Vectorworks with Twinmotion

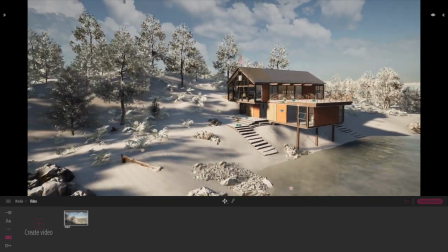1484s
Let's kind of look at this view here, something like that. Kind of nice.
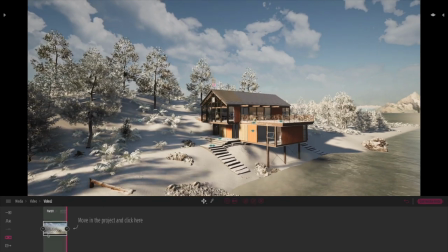1490s
Yeah, and we'll click plus to create the project, create the video. I'm going to click more and go to weather, and let's decide to go back to the sunnier times here.
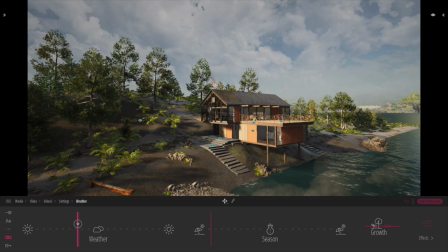1502s
Let's just go for a little bit more atmospheric, something a little bit wetter, a little bit more overcast.
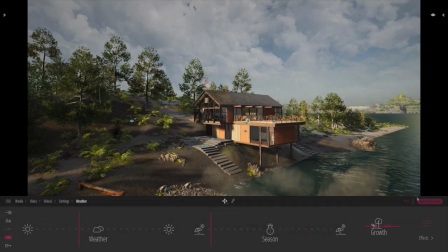1509s
That looks pretty cool. Just frame that up a tiny bit more. And let's just update that first keyframe. So now what we're going to do is basically move forward a bit to the side. So if we click the D key,
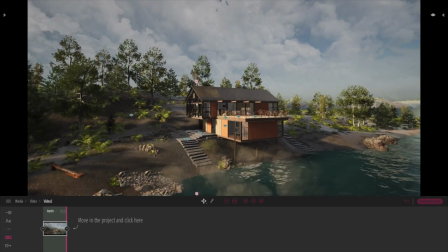1525s
and we'll just spin round, try and keep it quite level, and we'll click create a keyframe.
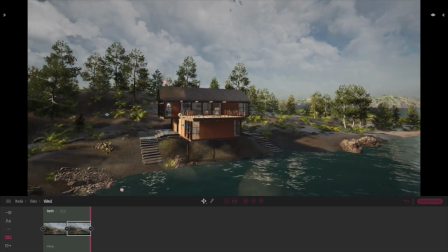1531s
Let's go around a bit more, and we'll just slide that round. Let's do one more there.
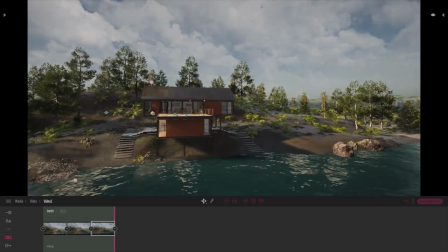1536s
And the key is to don't do big jumps. Go nice and smoothly.
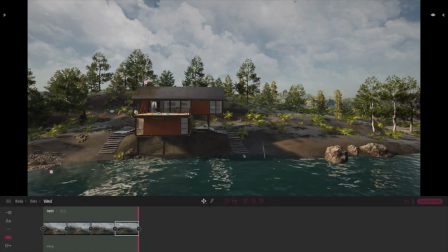1542s
Try and get each keyframe fairly equidistant in terms of its movement.
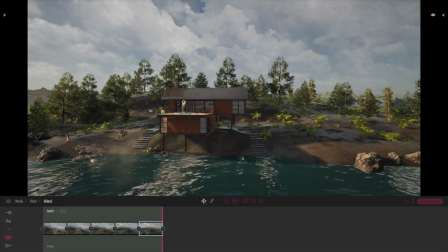1547s
Otherwise, you'll find that some will speed up and slow down. Let's kind of do one more there.
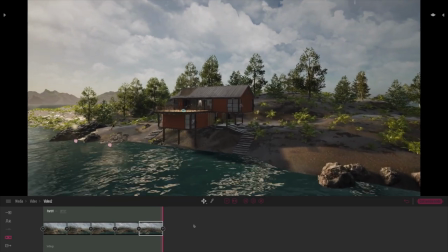1553s
Get a nice little angle there. One more keyframe. So let's have a quick preview of that one.
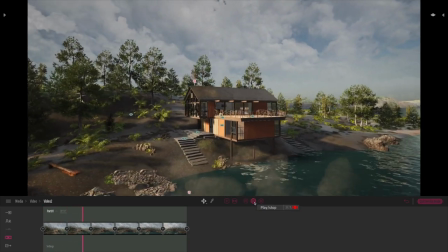1559s
Let's rewind and let's just play through. That's really nice. I'm sort of centering on the building in the middle.
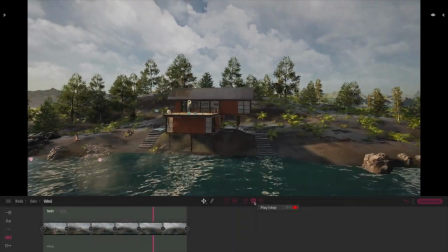1564s
Just spinning around there. Yeah, I can adjust that anytime.
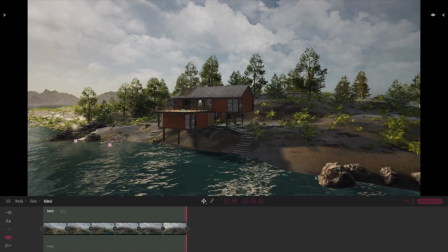1569s
And the great thing is we can stop it. We can keep working on the groundscape. Anything that doesn't look too natural, we can keep working on.
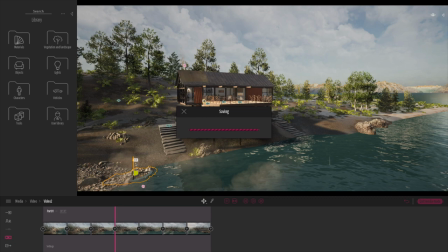1576s
And I'll show you a really nice little tip. So on this first frame here, what we'll do is adjust the time.
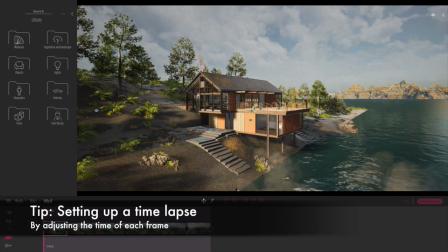1584s
We'll click onto the More button, we'll go to Location, and we're going to go adjust the time,
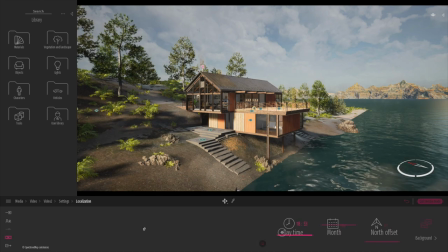1590s
something maybe almost like a kind of sunrise here, 7 o'clock in the morning.
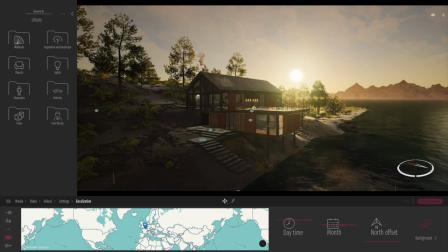1595s
And let's go back to the video here. Let's click onto maybe the options.
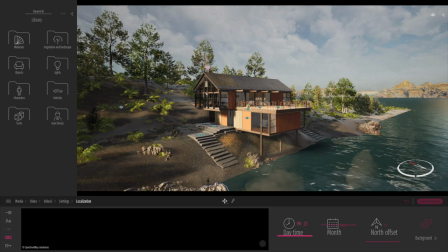1603s
Again, let's go for maybe 2 hours. Let's go for, it was 7 o'clock, so let's go for 9 o'clock.
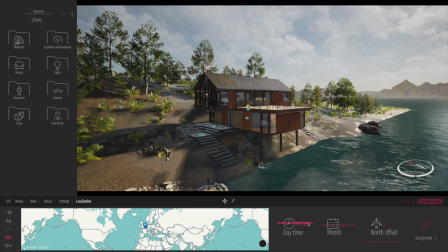1615s
That time. Let's go to this frame. Let's click more location.
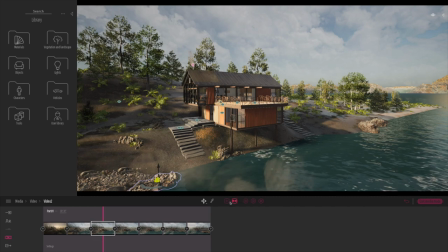1622s
Let's go for 11 in the morning.
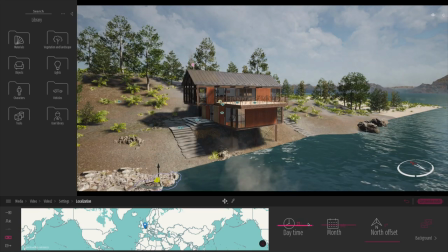1629s
Let's keep going back. Back on our breadcrumbs. Let's click more on this one.
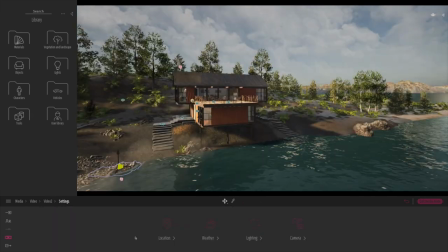1635s
Location. 11, so it must be 1300 hours.
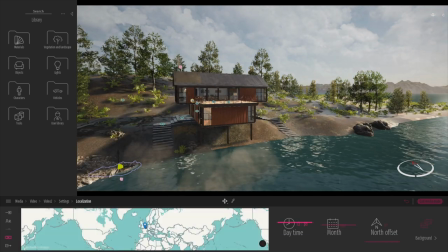1641s
So kind of bright in the middle of the day. And let's go through a bit more.
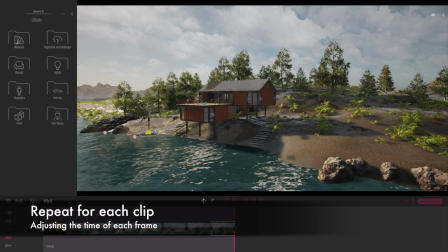1646s
And then on this particular frame, kind of go right down to the other end of the day where the sun sort of sets.
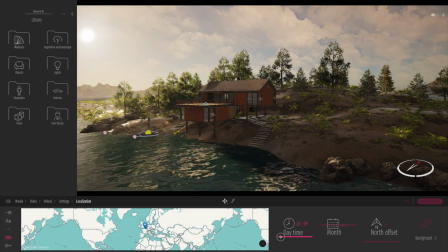1653s
That looks really cool. So going to save what we've done so far.
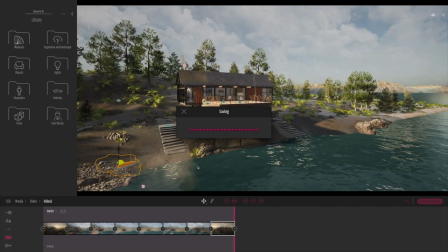1658s
And basically what we can see now is when we play through the animation, we're going to get a time lapse.
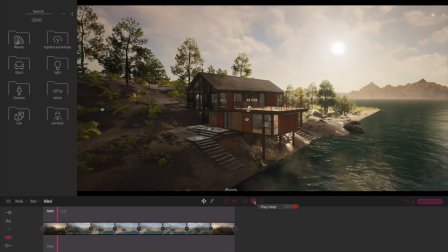1663s
So we're going to get that lovely sunrise. As we spin around the model, we simulate a time lapse during the day of the sun's sort
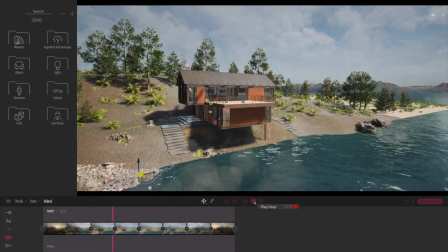1671s
of path moving around and the lovely shadows coming into play.
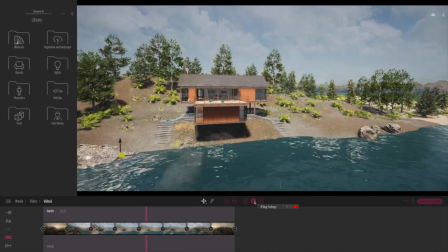1677s
You can see them going really quite nice and smoothly because we adjusted the time quite smoothly between each set of frames.
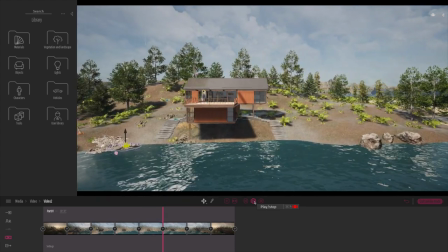1682s
And do bear in mind, this is just a preview on screen at the moment.
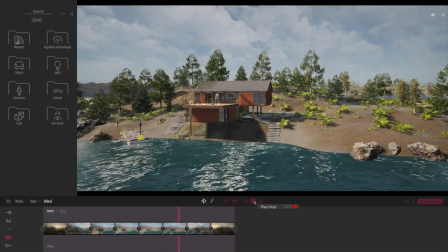1686s
The higher level of quality will come in a bit later on when we get into the final edit of the video.
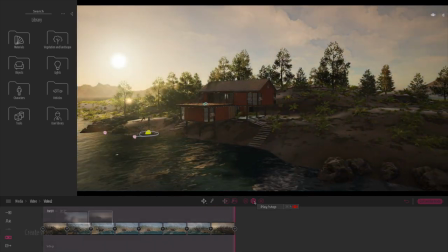1692s
So that's really cool. I'm really happy with that. Let's save what we've done so far. Let's do a final review and look at exporting our media. So here's our couple of video clips under the media section. We've got this nice preview here.
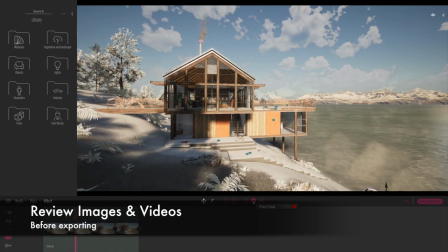1706s
That was a nice sort of sunny day in the winter. It looks really, really cool.
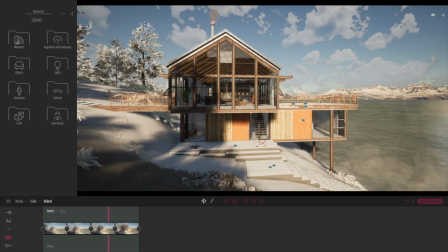1711s
Just moving nice and slowly towards the building. And then let's preview the other one.
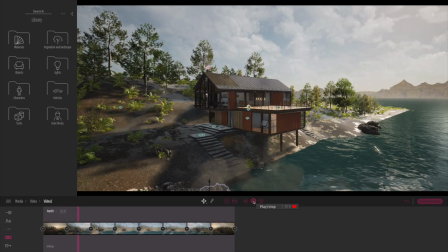1716s
That was the time lapse where we spun around the building. And that's going to look really cool. That's about 30 frames.
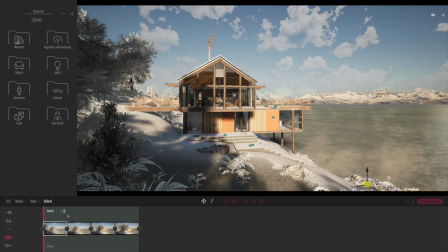1722s
What I might actually do is just add in another few seconds here. Let's make this 15 seconds to make it a bit smoother.
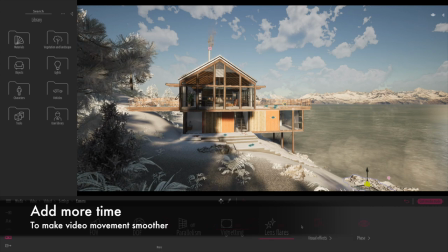1728s
And I'm going to click settings and just double check the camera settings.